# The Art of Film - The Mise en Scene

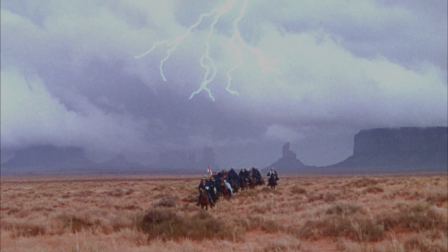(4:14)
As it turned out, the storm clouds were a crucial part of the mood for this scene.
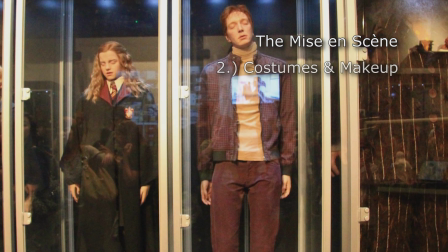(4:20)
What the characters are wearing and how they are made up is an important part of the production values of a film.
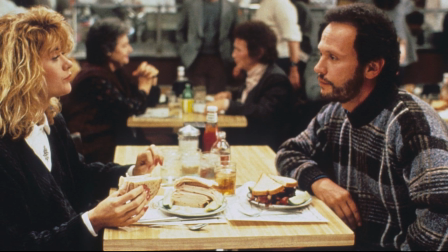(4:29)
Even when the characters are wearing contemporary garments,
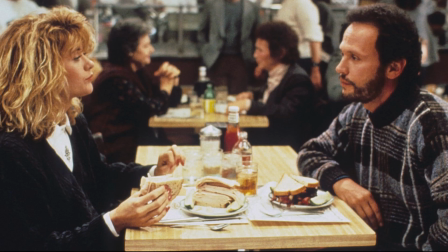(4:32)
they must be carefully coordinated to use the elements of visual design in order to convey not only the essence of the character,
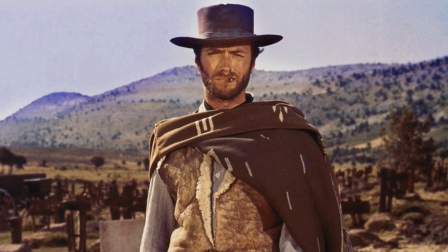(4:40)
but also the relationships between the characters. The costumes must complement the setting and fit into the genre of the film.
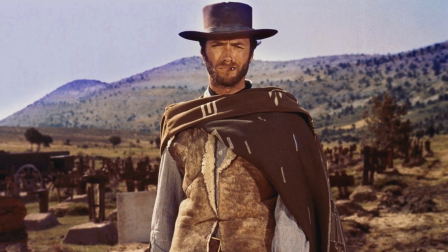(4:49)
In a Western, we expect to see one kind of outfit.
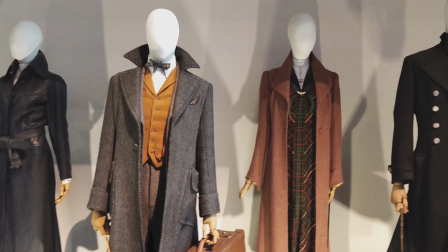(4:53)
In a historical piece, we expect to see attire consistent with that time period. Makeup serves a practical purpose in a film
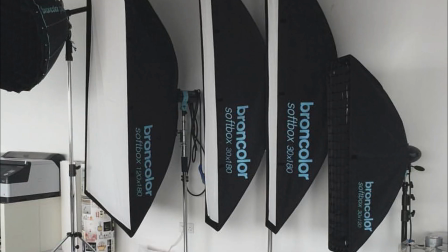(5:03)
and that it counteracts the bright lights which must be used to achieve the proper exposure for the film camera.
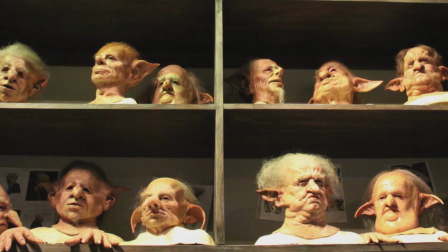(5:10)
It is also central to such genres as monster movies and horror films.
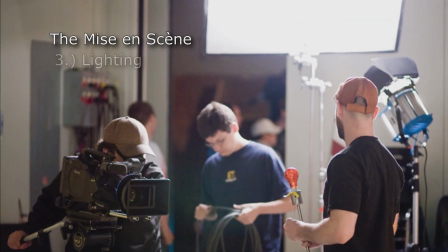(5:17)
The most elusive aspect of the production values of a film is lighting.
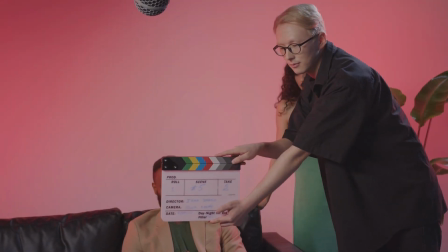(5:22)
The subject and background must be properly lit so as to create the proper image.
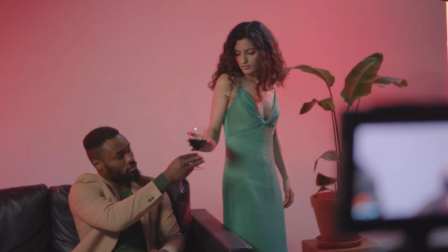(5:29)
Also, since one of the most crucial aspects of the art of cinema is to create the illusion of depth,
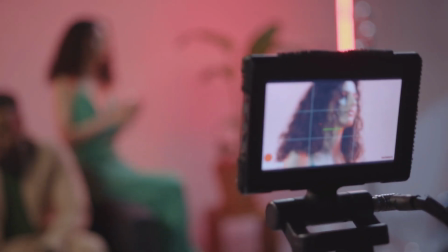(5:35)
lighting serves a key role in this process.
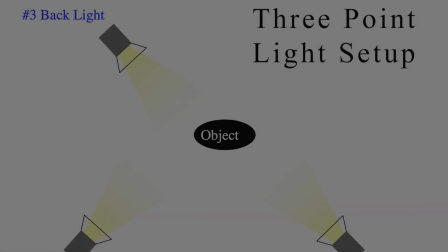(5:40)
On an elemental level, the subject on a film set must be properly lit from 3 traditional angles.
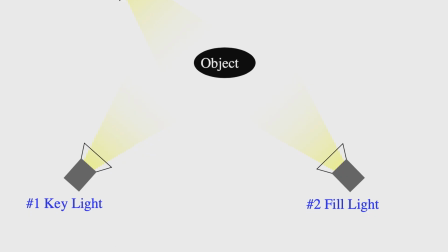(5:46)
Each angle requires a different kind of light.
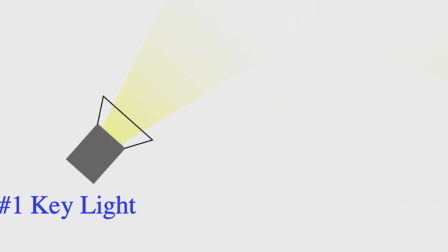(5:50)
These are referred to as the key light, the fill light, and the backlight.
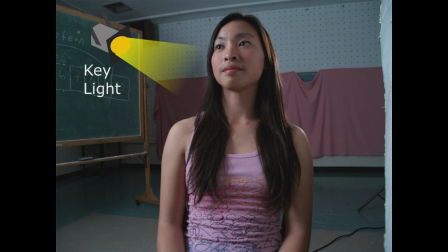(5:58)
The key light is the brightest light on the subject. It is aimed at the dominant side. This imbalance of light on the subject creates shadows which help to assist in the process of creating the illusion of depth.
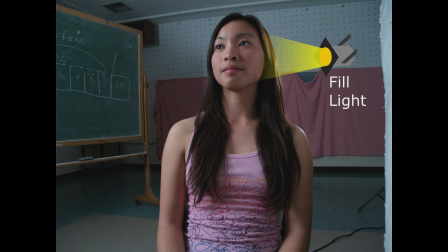(6:14)
The fill light is a softer light of lower intensity,
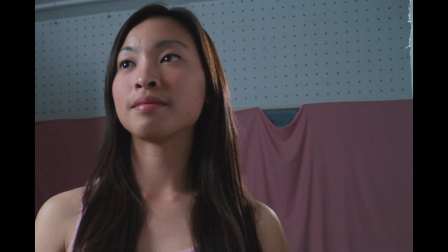(6:17)
which illuminates the opposite side of the key light in order to give the subject just enough illumination to register on the camera's recorder.
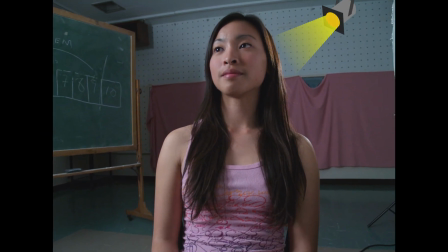(6:27)
The backlight is used to give definition to the shape of the subject,
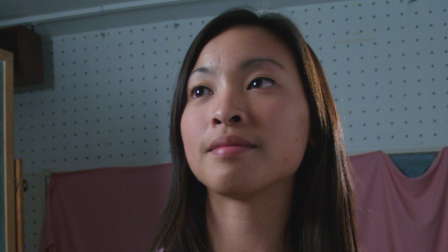(6:31)
often making the performer stand apart from the background, further creating the illusion of depth. The great 19th century acting teacher, Konstantin Stanislavski,
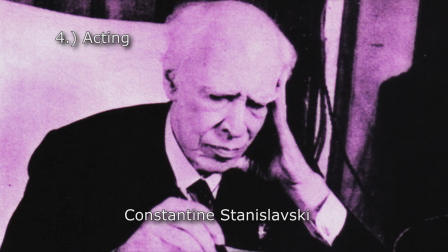(6:43)
once said that the reason that there is so much bad acting is because there can be.
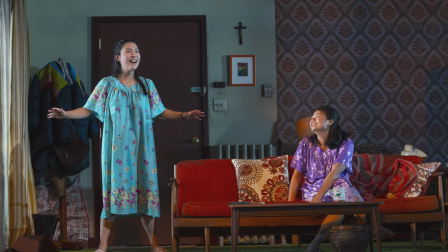(6:48)
He said that a gifted director could put a bad actor into a powerful mise en scène, and their lack of talent would not intrude.
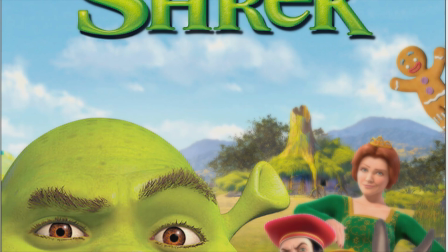(6:57)
His point is well taken, if you consider that you yourself have probably been moved by an animated character on the screen,
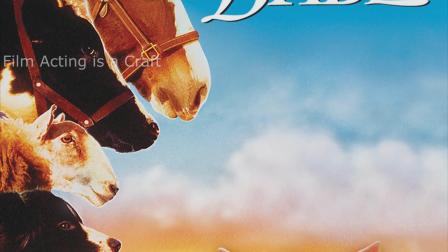(7:05)
or even an animal. However, acting is a craft.
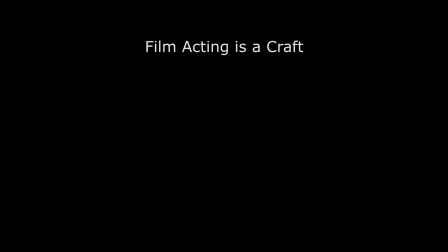(7:11)
If a film actor understands the human element of acting, they will provide true human experience for the audience rather than simply becoming a part of the manipulation of images.
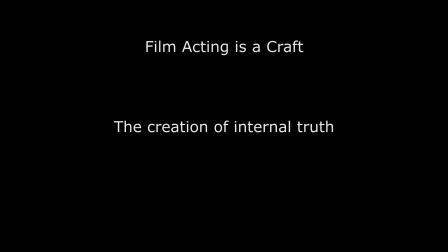(7:23)
True acting begins with the human being who is the actor. A good actor creates an internal life for their character. Acting for the camera is well suited to this approach.
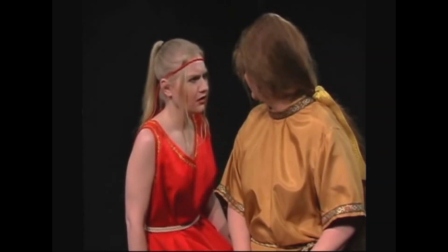(7:35)
In my acting classes, I stress that acting is about creating the truth of your character within yourself.
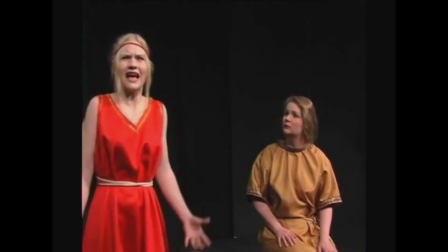(7:42)
Acting for the stage involves learning how to point this truth toward the audience.
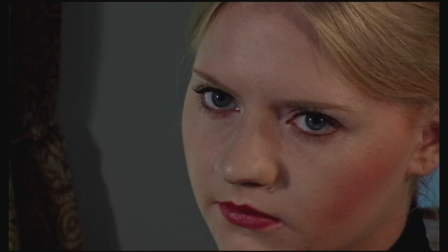(7:47)
Acting for the camera is about learning how to let the camera come and find the truth within.
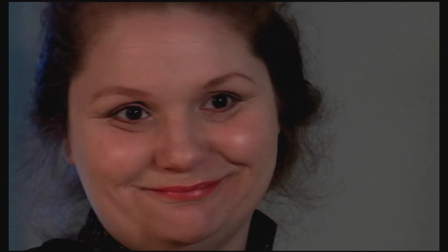(7:54)
While there are many stock gestures and facial expressions which are used by many actors today to convey emotion,
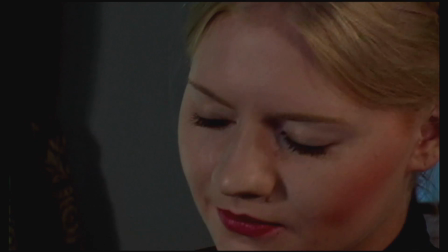(8:00)
the good actor knows how to create their role from within.
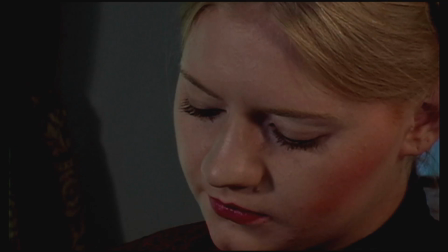(8:04)
This is a challenging and lifelong task, but it's the difference between acting and great acting. Well, we've run out of time for this section. See you on the other side.